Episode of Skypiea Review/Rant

Hello and welcome to The Grand Line Review, your source for everything One Piece. Today we have a review of the recently released episode of Skypiea, a tale chronicling the adventures of the Straw Hats during the Skypiea Saga.
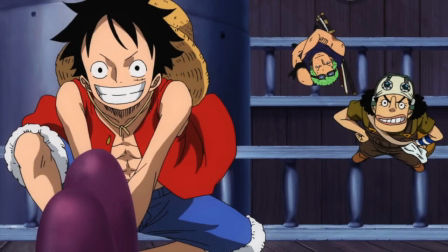[0:11]
Or at least that's what it was supposed to do. I'm going to get straight into this. Episode of Skypiea is almost certainly the worst arc or saga summary special that has ever been put to screen.
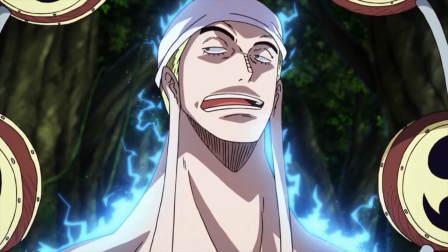[0:20]
And I don't think I'm exaggerating at all when I say that, and I will attempt to justify that statement throughout this video.
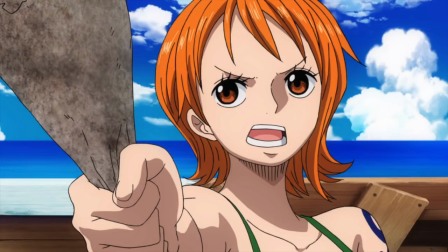[0:25]
And just as a warning, this is going to be a lot more negative than most of my videos. I don't have a lot of good things to say about this special at all and I'll probably end up swearing a lot more than usual as well Just to appropriately convey my feelings on this particular piece of media But just in the interest of fairness I want to point out from the get-go
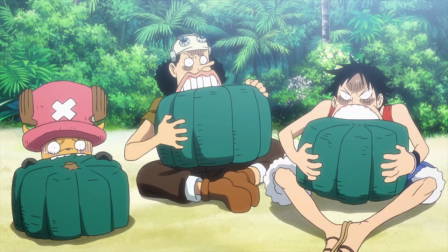[0:41]
that these specials don't have the greatest of histories behind them more often than not They end up being quite disappointing blasting through material in a way that makes it almost impossible for anybody who has not seen or read The original story to comprehend and in addition to that skypea was always going to
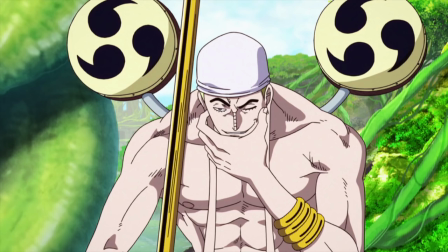[0:54]
be a tough one to tackle because it is very dense and relies heavily on arc-specific characters like Wiper,
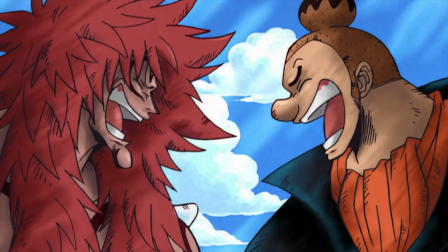[1:00]
Cricket, and their ancestors, Noland and Calgara, to have any emotional impact whatsoever.
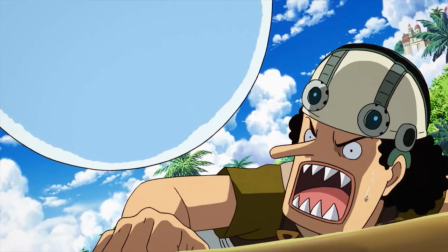[1:05]
So Toei was always going to be starting this race from behind. But nonetheless, let's get into it.
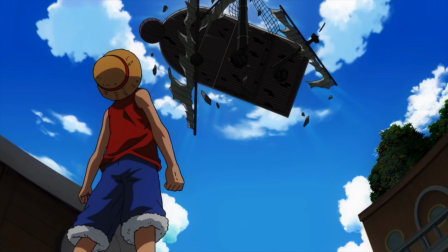[1:10]
This special actually starts out promisingly enough with a fairly well-animated scene of the ship falling from the sky,
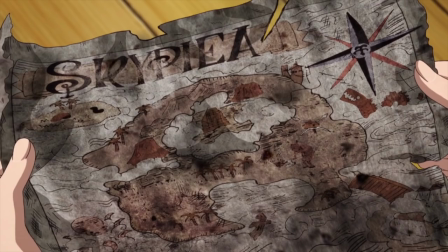[1:15]
setting up the ever-intriguing premise that is an island in the sky. Okay, brilliant.
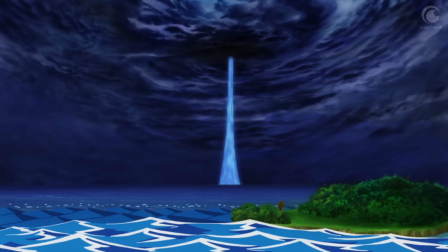[1:20]
Sadly, this is where things start to go wrong, as before we know it, we've met Cricket, and almost instantly after that we're riding the knock-up stream into the sky.
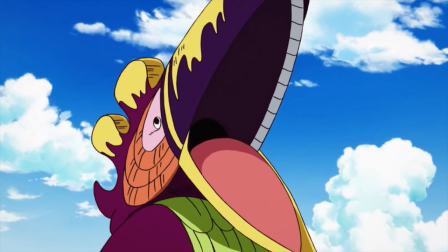[1:28]
No Blackbeard, no Bellamy, no Southbird, well a bit of Southbird actually, but generally no nothing.
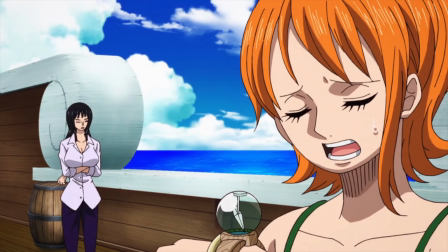[1:33]
Jaya is all but removed from the story entirely. And look the predictable argument to that is that this is called the episode of Skypier, not the episode of Jaya.
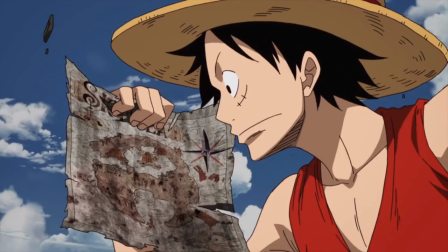[1:41]
And the problem with that is that these arcs are so intrinsically linked that they simply cannot work in isolation.
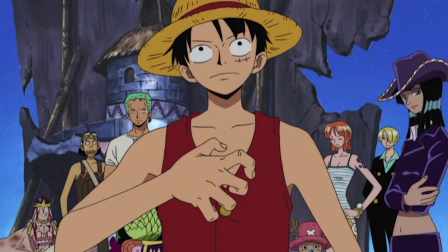[1:47]
Jaya is the entire foundation for Skypier.
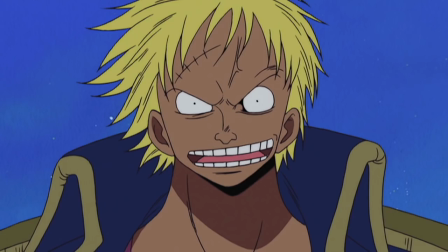[1:50]
What this portion of the story does is build up the mystery of the Sky Island, as well as really hammer home the common belief that it's entirely made up through characters like Bellamy.
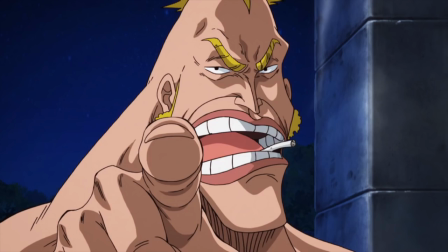[1:58]
In this special we don't meet a single individual who denies the existence of the Sky Island or the City of Gold, which has a huge detrimental effect on the character of Mont Blanc Cricket.
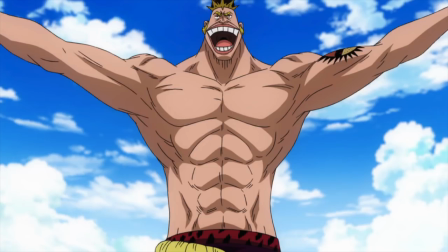[2:07]
Which is very very bad, because like it or not, this guy is the heart of the Skypiea saga.
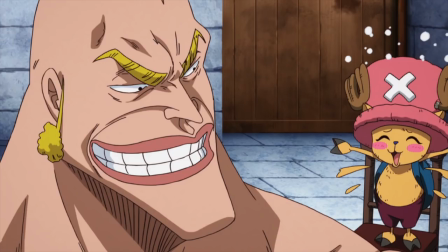[2:12]
It is very important to feel sympathy for his cause and like the entire world is against him,
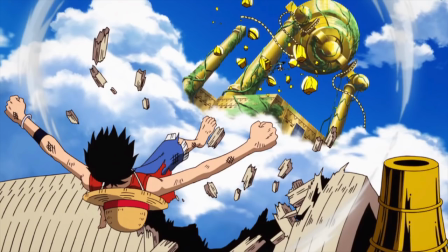[2:17]
because otherwise Luffy's climactic moment of ringing the bell has no resonance.
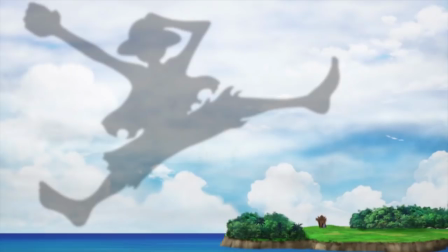[2:21]
In this special you see Cricket and the Sarayama Alliance looking at Luffy's shadow in the sky and it's kind of like oh
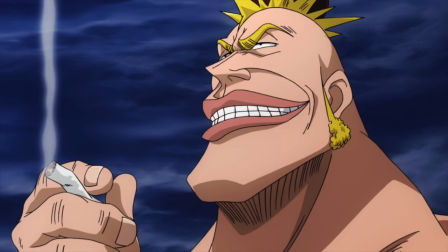[2:27]
I guess that thing nobody in this special ever really doubted existed exists after all. There's no emotional payoff in regards to justifying Cricket's struggle and it's all as a result of cutting out the events of Jaya.
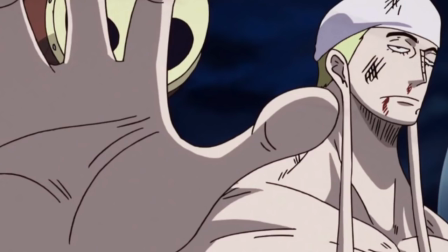[2:40]
But we're getting ahead of ourselves. At this stage I was still pretty on board with the special because I was thinking to myself holy hell they just cut out all of Jaya?
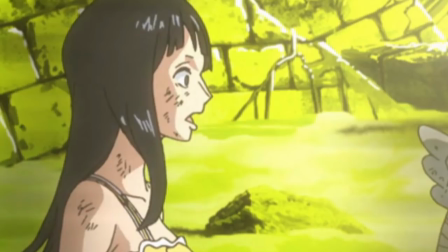[2:47]
That must mean they're planning on spending some serious time to flesh out the complicated details of the Skypier saga, and fuck me was I wrong.
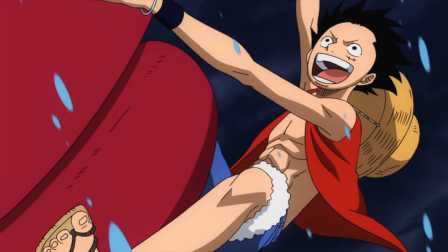[2:55]
It's really weird to say this about a film that lasted 105 minutes, but nothing really happened.
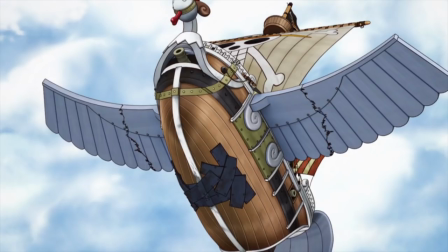[3:00]
We got up into the sky, and at that point is when Toei took the manga volumes of the Skypier arc, cut out every panel individually, put them in a hat, perhaps even a straw hat,
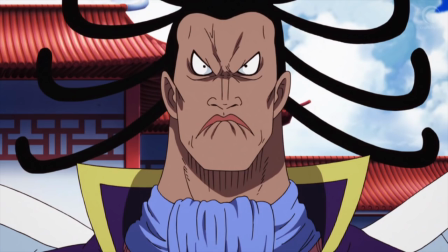[3:08]
and drew out the panels at random to craft this bizarre frankensteining of an arc that is already quite difficult to consume.
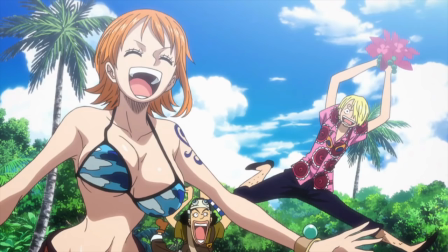[3:14]
In the previous few specials I haven't really cared too much when Toei made changes of convenience, because yeah we do need to condense the story.
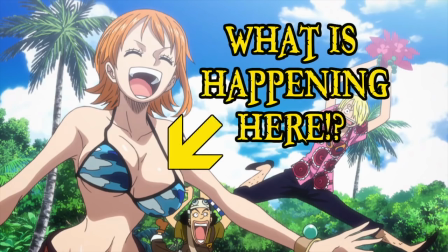[3:21]
Some of the decision making in the episode of Skypiea just has me completely puzzled.
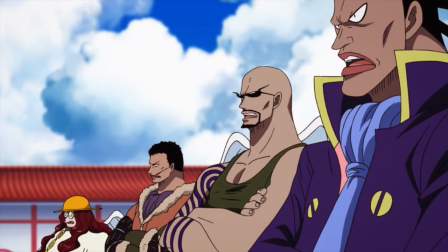[3:25]
For example when the Straw Hats first emerged on the White Sea we cut to a shot of the Kami temple and immediately introduced Enel and the priests.
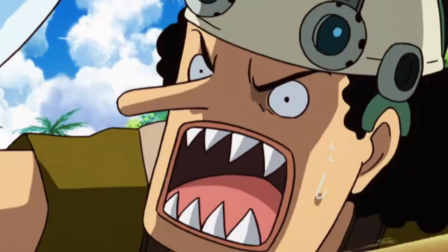[3:32]
This is one of the worst possible places this scene could have been inserted because it immediately ruins the mystery of what could possibly be up here in the sky.
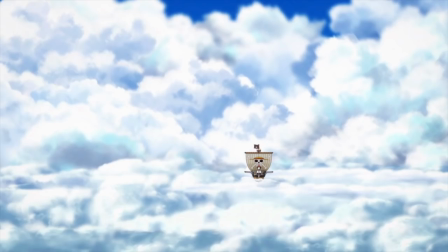[3:41]
It doesn't allow us to discover the sky civilization with the Straw Hats through their eyes like we did in the original arc.
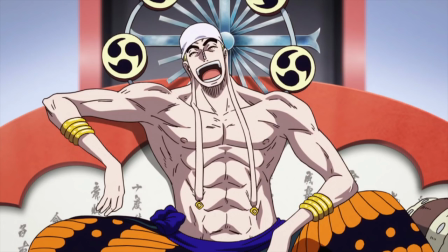[3:47]
And furthermore, it ruins any hype that we could have possibly had going for the character of Enel.
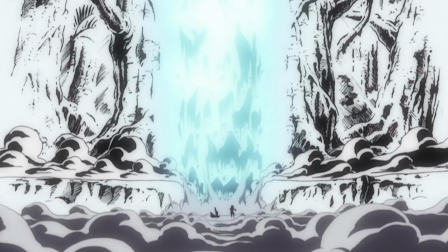[3:51]
The first time Enel made an appearance in the actual series was by the action of a big fuck-off lightning blast. We didn't see him, we just saw his power. It was devastating and intimidating, building up this mysterious figure as somebody perhaps worthy of being called a god.
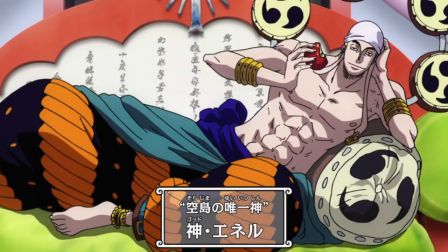[4:06]
And in the special, we are introduced to Enel in the exact opposite way.
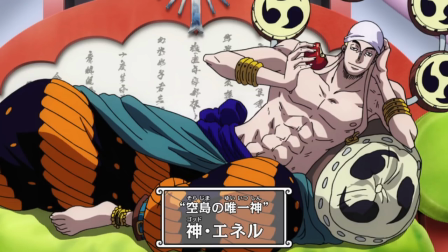[4:09]
He doesn't display any power, he's just a dude reclining. There's absolutely no reason why we should care about this scene. If anything it's just annoying because it broke the action of the Straw Hats exploring the White Sea to deliver us to a miscellaneous location with characters we don't care about yet.
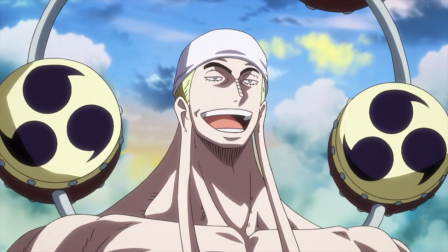[4:24]
And I should say that the same moment is in the original arc but only after we've seen Enel's power at work. And in that context after seeing how strong this man is it is highly deserved to encounter him in this arrogant position and it gives the audience a full picture of Enel.
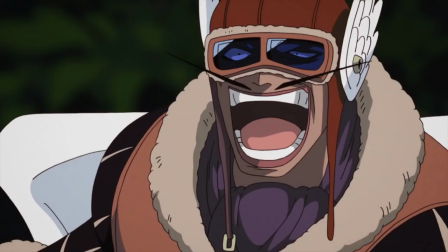[4:37]
But this special is full of crap like this. Really odd placements of characters and scenes where they don't belong which reduces their overall effectiveness and in some cases,
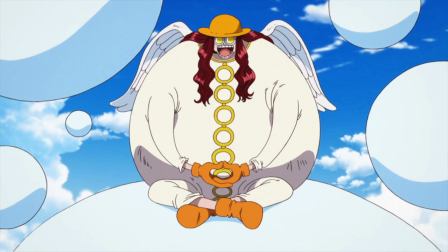[4:45]
as I just illustrated, has an entirely detrimental effect on, well, everything. And that's when they actually decide to have scenes at all.
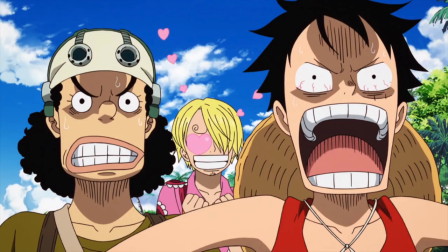[4:52]
The biggest failure of the episode of Skypiea in my mind is the complete disregard for the events that actually occurred on Skypiea.
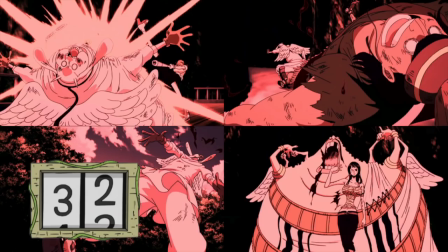[4:58]
At certain points this special becomes a glorified slideshow of images which do have meaning to those who are familiar with the arc, but when stitched together like this contain no power or narrative value whatsoever.
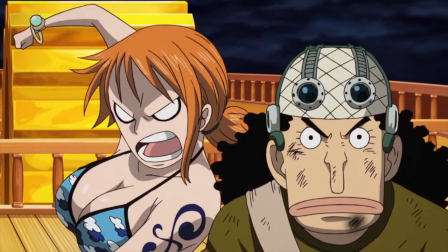[5:07]
This special moves from scene to scene with little to no explanation regarding geography or how characters even got to certain places.
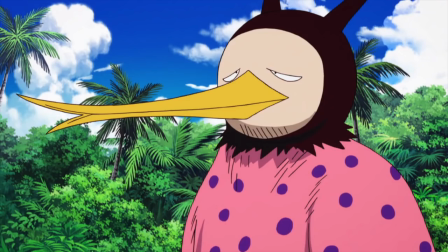[5:14]
It's just like, I'm here now and I did a thing and then more things may have happened and I'm somehow now on this part of the island that you have no idea where is because fuck you.
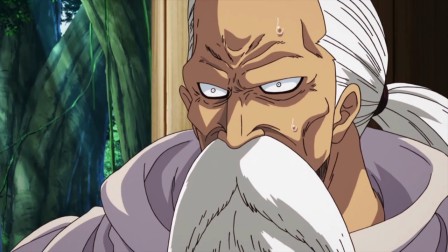[5:24]
Like seriously, what is the point of saying that we are going to embark on an adventure and then skipping over all of the actual adventure parts?
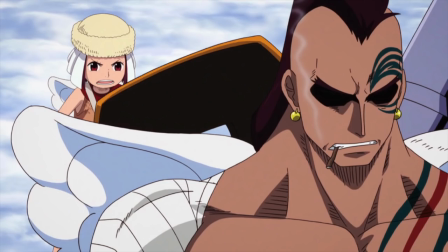[5:30]
Just makes me so incredibly confused when I think about who this special is targeting. It can't possibly be aimed at bringing in new One Piece fans who aren't familiar with the arc, because it makes no effort to adequately tell the story, develop the characters, or build the world for them.
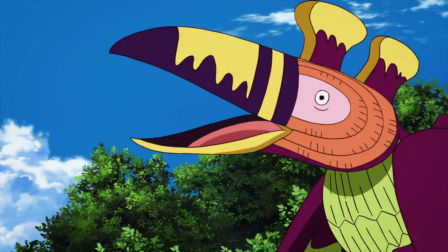[5:43]
People who have nothing more than a passing familiarity with One Piece will simply stop watching, because this special is entirely incoherent.
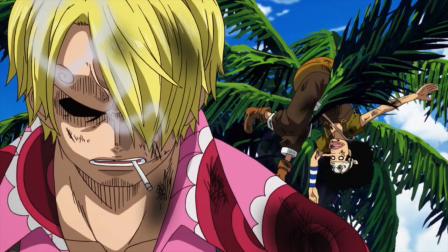[5:50]
At the same time, the special can't possibly be for seasoned One Piece fans to relive the arc or feel some nostalgia, because Toei didn't actually add any of the parts of Skypiea that make the arc memorable. And yes, a big part of that I'm talking about are the fights.
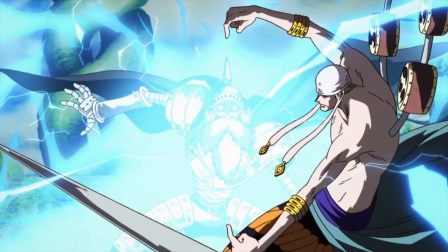[6:01]
The other summary specials have their own problems, but my personal criteria for success is show me a beautifully reanimated fight.
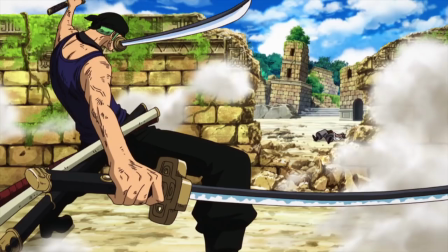[6:08]
I mean, even the episode of Alabasta has redeeming moments with what we get of Zoro vs. Mist of One or Luffy vs. Crocodile. The episode of Skypiea cuts out everything, bar a few final attacks and some select portions of Luffy vs. Enel.
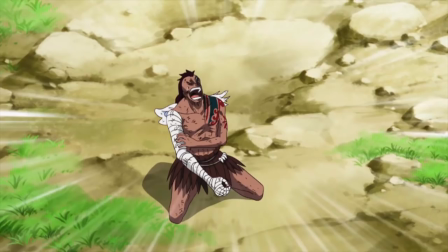[6:21]
It's an absolutely abysmal effort, and to me, if you're not going to tell the story or show the action, then it defeats the purpose of reanimating the arc at all.
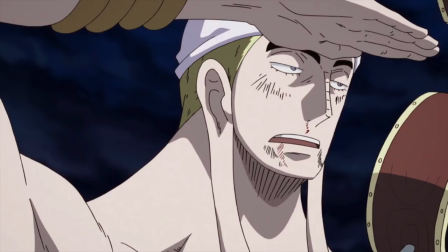[6:29]
And you know, I suspect that at some point during development, Toei realized that fact and actively decided, you know what, guys, let's not bother animating a whole ton of this special. No. Instead, let's spend almost 20 minutes of the special using old animation from the early 2000s.
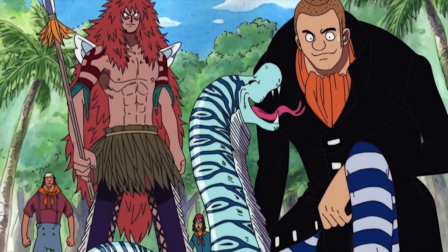[6:43]
And obviously, this is a reference to every portion of the Noland and Kalkara flashback, which is just taken from the original episodes.
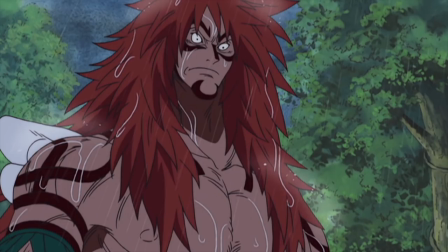[6:49]
And at that point, I'm like, why the fuck am I even watching this?
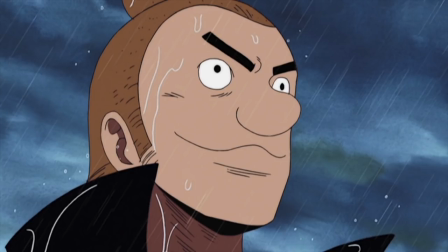[6:52]
If I wanted to see this flashback again in the old animation style, I would have just watched the episodes again, because at least that way I can get a proper non-butchered story.
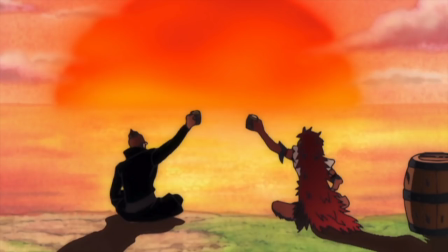[7:00]
So I'm particularly bitter about this because one of the things I was most looking forward to was seeing a modern incarnation of this flashback, which I think is still one of the best in the entire series. Putting a shitty filter over old animation does not make it new. It conflicts with the style of the special and is visually disconnecting when we are forced to endure these portions.
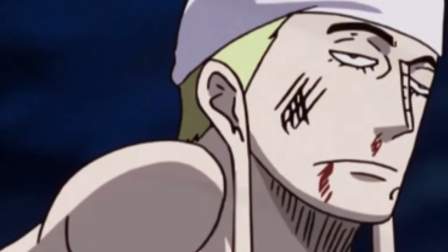[7:18]
Speaking of the animation though, my god, it's shit.
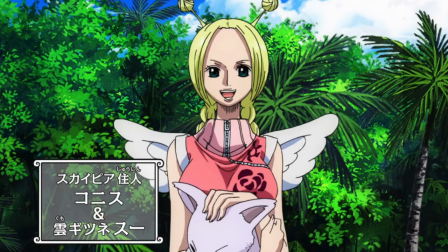[7:20]
Don't get me wrong, the general artistic style suits One Piece to a T and the individual stills in this special look fantastic for the most part,
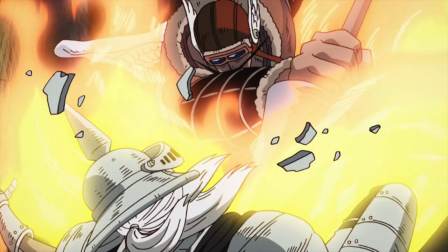[7:27]
but that does not translate into the actual animation. This special gives you the illusion of good animation and attempts to hide its incompetence with very quick cuts.
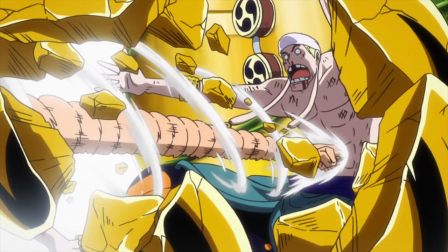[7:36]
I mean even the thing they did put time into the final strike of Luffy vs Enel really doesn't look any better than the original anime.
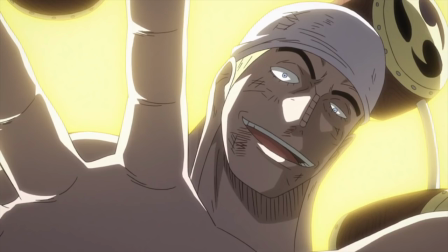[7:43]
It's quite pathetic. And speaking of pathetic as for Enel as a villain, he has done a complete disservice.
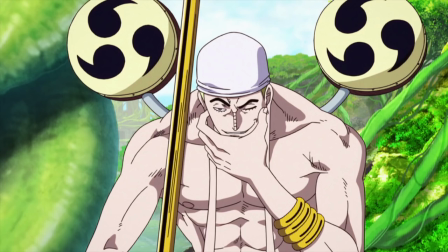[7:48]
At no point is his character, abilities or motivation adequately developed.
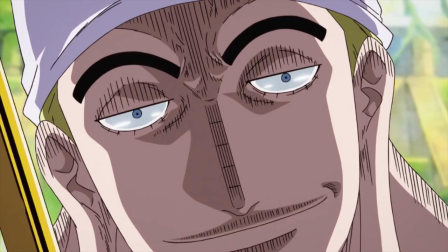[7:52]
Here he's vague evil for the sake of evil, something to inspire the story and action that Toei wasn't planning on animating anyway.
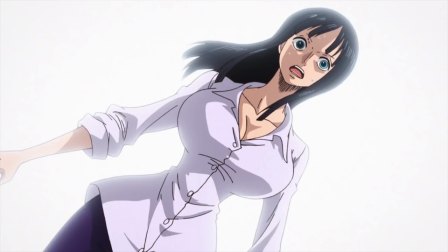[7:58]
In summary, this special is a new low for Toei, and honestly it's very difficult to review a piece of media that makes no attempt to tell a story or even convey an idea.
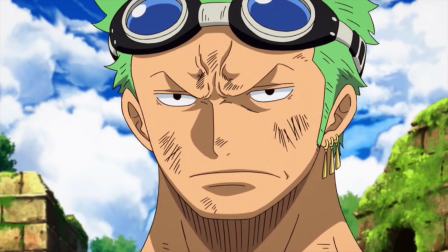[8:07]
There is no benefit whatsoever to taking time out of your life to watch episode of Skypiea.
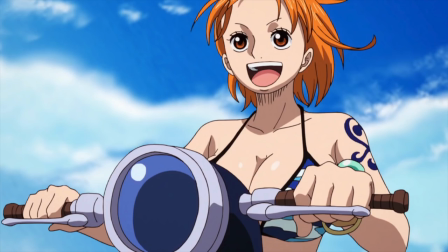[8:11]
If you're a new fan, you will not understand anything. If you're an old fan, you won't see anything you want to see.